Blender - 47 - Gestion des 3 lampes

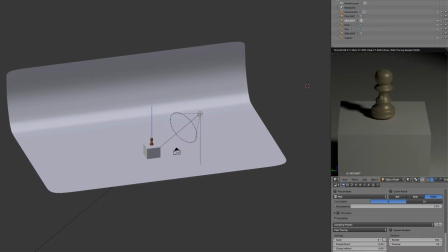248s
excellent déjà moi ça me convient ce que j'ai là donc comme je vous disais ici on a la Keylight la Keylight en fin de compte ça va permettre d'avoir un rendu on va dire de la scène principale ou de l'objet principal, vous voyez ça éclaire tout sauf une petite partie, vous pouvez voir ici que ça éclaire,
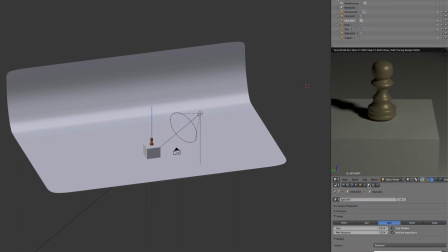265s
là on a des ondes d'ombre mais c'est pas très grave si on regarde ici au niveau de la propriété de la lampe donc j'ai tout simplement défini des spots ce que je vous disais tout à l'heure, moi j'ai pris des spots j'ai défini une size de 0.674 alors là vous pouvez jouer avec
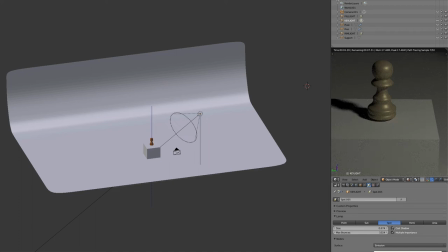280s
pensez à projeter les ombres cast shadow parce que sinon vous aurez quelque chose d'embêtant pensez aussi au niveau de la size de diminuer, si vous diminuez trop, rappelez-vous qu'on aura une ombre dure, donc faites en sorte d'avoir une ombre un peu plus diffuse, ce qui est normal,
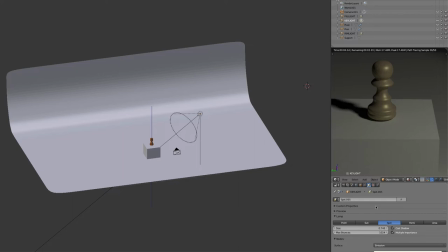298s
c'est que vous avez soit des ombres, on va dire, très dures rappelez-vous, c'est un peu comme un blur, comme un espèce de flou qui est au niveau de notre ombre ici,
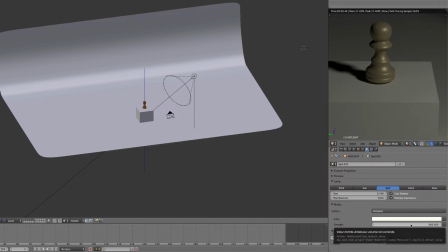306s
je vous ai mis une force de 800, alors c'est toujours pareil, ça dépend faites des essais, vous verrez, là si par exemple je clique ici sur ma lampe alors je vais cliquer dessus si je la trouve, voilà, alors je suis je voulais pouvoir bouger ma lampe comme ça, parce que là si je suis trop loin elle n'est pas éclairée
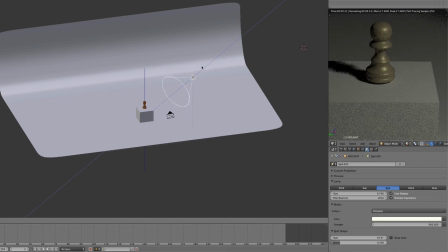325s
faites des tests tout simplement là je vais vous expliquer le principe fondamental des trois lampes, après à vous de faire des tests, à vous de faire des essais l'éclairage est vraiment très important, vous avez plusieurs étapes dans Blender, vous avez la modélisation donc il faut vraiment apprendre à modéliser apprendre les outils,
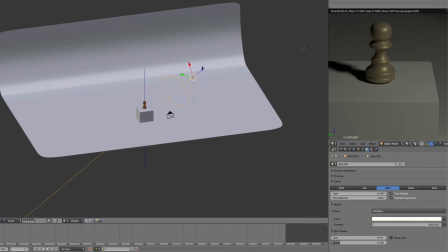340s
comment ceux-ci fonctionnent après vous avez à prendre la mise en place des textures ou de shaders, ça on verra ça un peu plus tard et vous avez un élément vous pouvez faire des couleurs simples mais vous avez un élément important c'est la gestion des caméras et des lumières et en l'occurrence la lumière c'est important parce que si votre scène ou votre objet est mal éclairé,
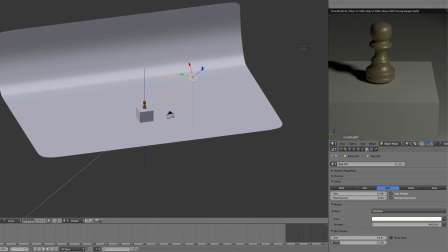360s
celui-ci malgré que soit beau ne sera pas rendu comme il devait être vous voyez très souvent des objets par exemple par rapport à la publicité où celui-ci est très bien éclairé parce qu'il y a énormément de spots de partout, d'éclairage, de contre-éclairage qui vont permettre d'avoir vraiment un rendu très réaliste
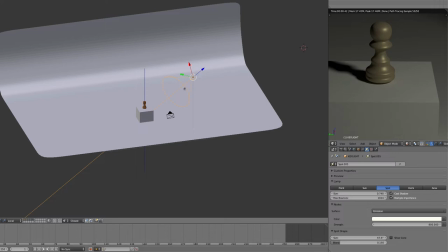375s
donc ici comme je vous disais on a la Keylight. La Keylight, en fin de compte, c'est un affichage. C'est un éclairage, pardon, qui sera à 800. J'ai mis une force de 800. Et c'est pareil, ici, vous pouvez voir la couleur. Vous pouvez mettre une couleur un peu plus, on va dire, vous voyez, un tout petit peu plus chaude.
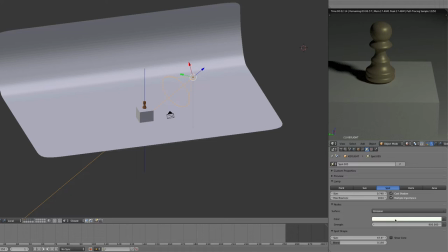392s
Mais ça, on peut le faire après. Soit vous laissez en blanc, soit vous mettez une lumière un peu plus chaude.
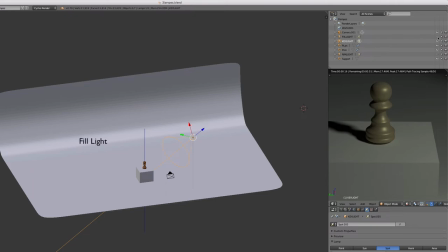397s
Regardons la prochaine. La prochaine, c'est la Fill Light. Je clique. Et vous voyez, automatiquement, mon rendu est différent. Alors, regardez, je décoche ma fillet light, vous allez voir de suite. Vous voyez ici, on a une ombre, on ne voit pas bien le contour au niveau de notre objet. En mettant ici la fillet light, automatiquement mon objet maintenant est mieux détouré et on voit mieux ce qui se passe.
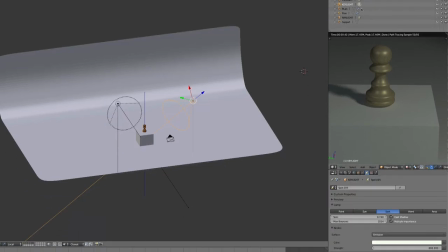417s
Alors faites attention à une chose aussi, c'est que au niveau de la fillet light, je clique ici, le cache shadow ne doit pas être activé. Ça sous-entend sinon que vous ayez deux ombres, donc ça voudrait dire que ce n'est pas très cohérent. Il vaut mieux avoir, dans le cadre d'un rendu d'un objet,
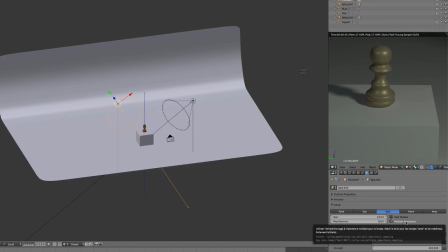433s
faites en sorte d'avoir qu'une seule ombre. ça fait toujours plus cool regardez si je dézoome un peu sur celui-ci
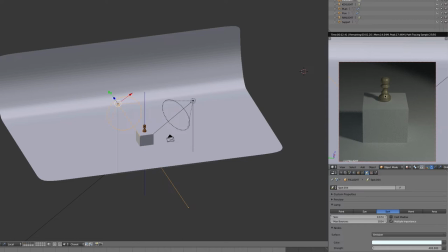440s
j'ai donc un cube et j'ai posé mon élément donc rappelez-vous que pour récupérer la source c'est-à-dire le pion
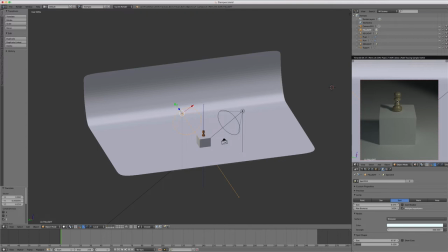446s
vous trouvez ça sur mon laboratoire et vous récupérez ça dans le module infographie et au niveau Blender pour ceux qui au cas où je vous montrerai peut-être à la fin comment le récupérer comme ça vous pourrez jouer avec parce que là il faut bien comprendre que j'ai fait en sorte de récupérer que le pion On aurait pu mettre aussi le jeu d'échec
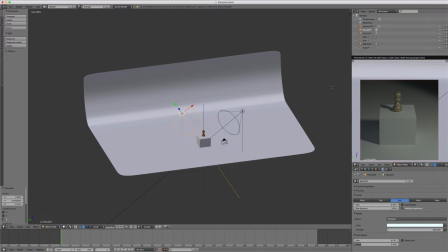465s
Mais c'est un peu plus contraignant avec toutes les pièces Donc je préférais vous montrer un éclairage sur une pièce D'accord ? Et comme je vous disais, on a bien ici une ombre pour le pion Et une ombre pour mon cube Si par hasard je clique ici,
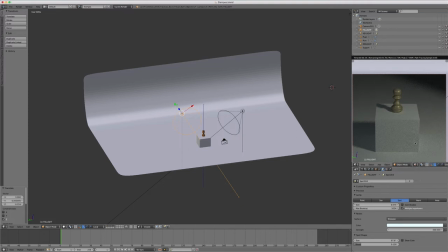478s
je me retrouve avec une deuxième ombre ici C'est bizarre Donc il vaut mieux laisser comme ça, ça fait plus propre Ou plus pro on va dire Donc cette fameuse fill light, en fin de compte Elle va faire en sorte d'enlever, on va dire D'avoir quelque chose de plus sympa ici Si je la désactive, vous allez voir de suite qu'on a un effet d'ombre.
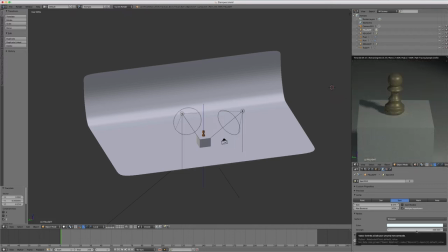498s
Cette fill light, en fait, il faut la mettre à 400, toujours la moitié de la key light. Toujours, ça c'est important à savoir. Il y a des règles d'or à connaître dans un studio 3 lampes. C'est la key light, vous mettez une valeur qui vous convient. Après, automatiquement, la fill light, vous divisez par 2.
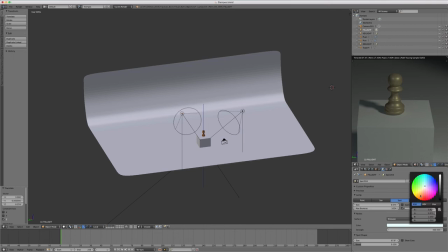516s
Et évidemment, pas de shadow, c'est-à-dire pas d'ombre. Et là aussi, vous pouvez mettre une couleur un peu bleutée pour avoir un rendu un peu plus intéressant. La dernière langue que l'on va voir, c'est quoi ? C'est la RIMLINE. Mais avant, je vais vous expliquer quelque chose d'important.
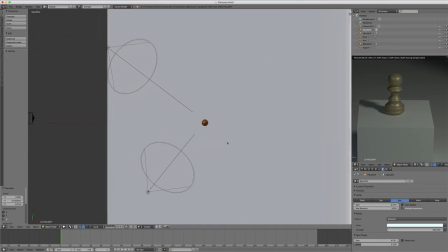530s
Ici, en fin de compte, vous pouvez vous apercevoir que mon objet, j'ai fait en sorte...
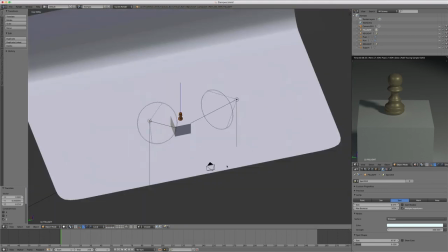536s
Vous voyez, mon objet, en fin de compte, il est bien positionné. Alors, par rapport au monde, si on regarde ici, je l'ai bien positionné à cet endroit-là.
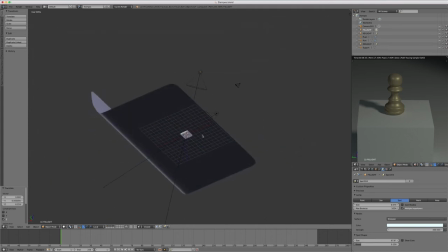542s
Pourquoi ? Parce que quand je fais Shift-C, je ne vous ai pas mis le fameux plugin, parce qu'il n'y a pas grand-chose comme commande que je vais lancer, donc je ne voyais pas l'intérêt.
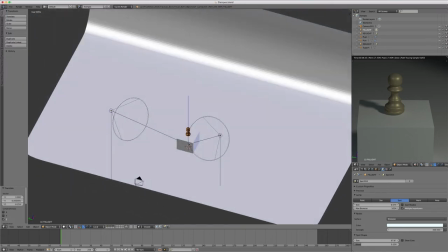552s
me mets mon petit curseur. Ce qui est super intéressant c'est que vous allez faire votre première lampe vous allez appliquer votre première lampe, vous allez la positionner vous êtes content, impeccable.
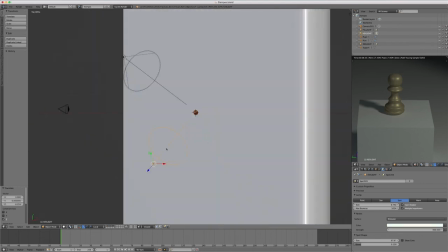561s
Vous cliquez dessus et si vous faites Shift D regardez je vais le refaire, Shift D et vous voulez que celle-ci soit à la même distance mais en faisant une rotation. C'est à dire que si je fais ici une rotation le problème c'est que ma rotation se fera par rapport là où elle a été en fin de compte ajoutée d'accord ?
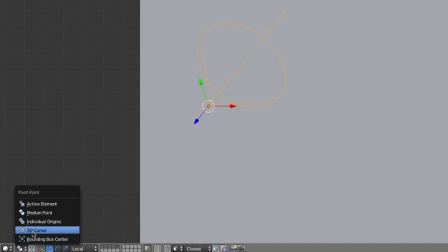579s
Si ici par contre vous vous mettez maintenant en 3D cursor, vous allez voir que maintenant, celui-ci va faire une rotation en fonction de mon 3D cursor.
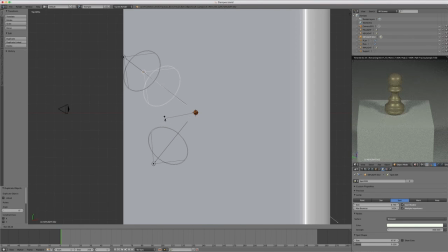586s
Et c'est comme ça que j'ai pu mettre, en fin de compte, ma lampe à cet endroit-là. D'accord ? Donc là, je vais la supprimer, puisque je n'en ai pas besoin.
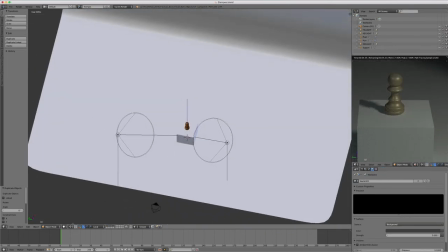594s
C'était ça que je voulais vous expliquer. Donc là, je vais me remettre ici en mode Mediapoint.
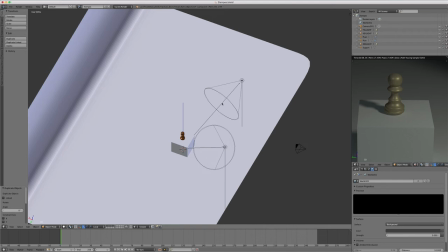600s
Faites aussi attention à quelque chose, c'est quand vous cliquez ici sur la lampe, vous voyez ici, je suis en local.
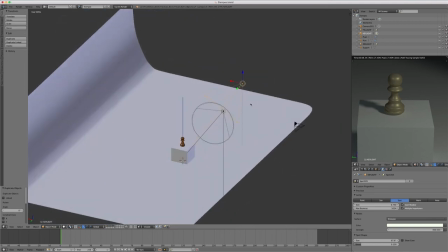606s
Si vous mettez en global, ce sera un peu plus dur pour pouvoir positionner votre élément au niveau de ça.
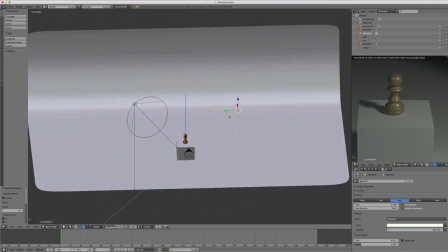612s
Par exemple, je voulais descendre ma lampe.
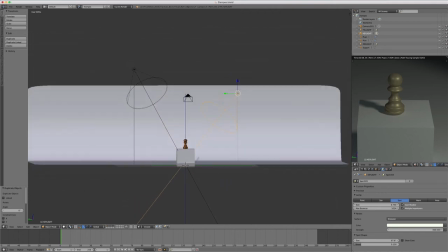613s
Là, en global, ce n'est pas possible puisque la globale, rappelez-vous, elle va prendre en compte les axes, on va dire, général de mon monde, tout simplement. Donc, x, y, z. Pour cela, il faut se mettre en local. Et là, en local, vous allez pouvoir, vous voyez, tout simplement descendre
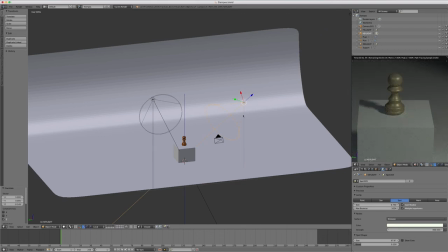629s
et pouvoir être plus minutieux au niveau de l'éclairage que vous souhaitez sur votre objet. Ce sera évidemment pareil pour ici. D'accord ? Donc, la dernière, je vous disais, c'est la Rimline. La Rimline, en fin de compte, elle va détacher votre objet de la scène. En général, il faut mettre un éclairage un peu plus puissant que la Keylight.
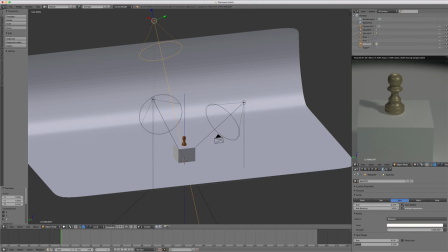648s
Donc, on va aller sur la Rimline et on va regarder. Alors, vous désachez, bien évidemment, vous décochez cache shadow. Là, vous voyez, j'ai laissé les mêmes valeurs, il n'y a pas de problème. Et ici, moi, j'ai mis 1200. Ce qui me permet d'avoir un rendu un peu plus sympathique. Vous voyez, ça montre vraiment que mon objet est détaché de ma scène. Regardez, je vais l'enlever.
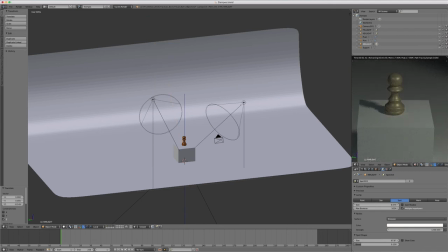667s
Vous voyez, là, on voit qu'on dirait que l'objet est fondu dans ma scène si par contre je fais ça, on le sent détaché et ça c'est très important c'est vraiment une règle d'or pour ceux qui veulent mettre en valeur des objets ça pourrait être un verre, ça pourrait être quel que soit l'objet que vous voulez faire et vous voulez montrer ça à un client pour ceux qui veulent faire du professionnel
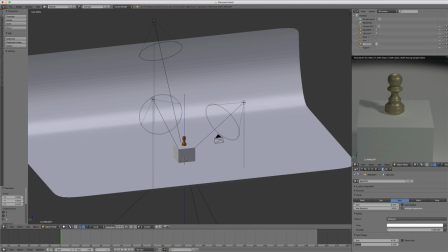687s
pensez vraiment à cette technique il y a deux techniques, il y a plein de techniques il faut bien comprendre que l'éclairage il y a énormément de façons de faire je vous ai montré la gestion des lampes je vous ai montré le world ce qu'on peut faire avec, qu'on peut créer notre propre éclairage par le biais d'une image rappelez-vous avec les HDRI il y a aussi l'ambiente occlusion où là par exemple si je clique dans Word
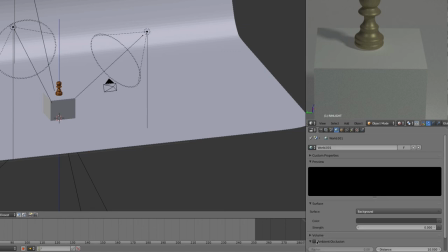708s
rappelez-vous que pour l'instant j'ai rien noté mais vous pouvez cliquer sur ambiente occlusion et là vous aurez
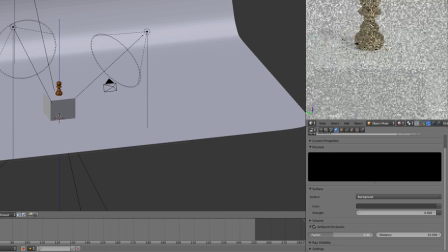711s
de suite quelque chose de différent alors en général l'ambiente occlusion ne travaille jamais à 100% parce que vous voyez si je suis à 100% ça ressemble à rien là tout est fondu, ça va pas du tout donc vous pouvez faire quelque chose comme ça c'est à vous de jouer avec les différents éléments moi j'avoue que pour l'instant je le touche pas je voulais juste vous montrer ça.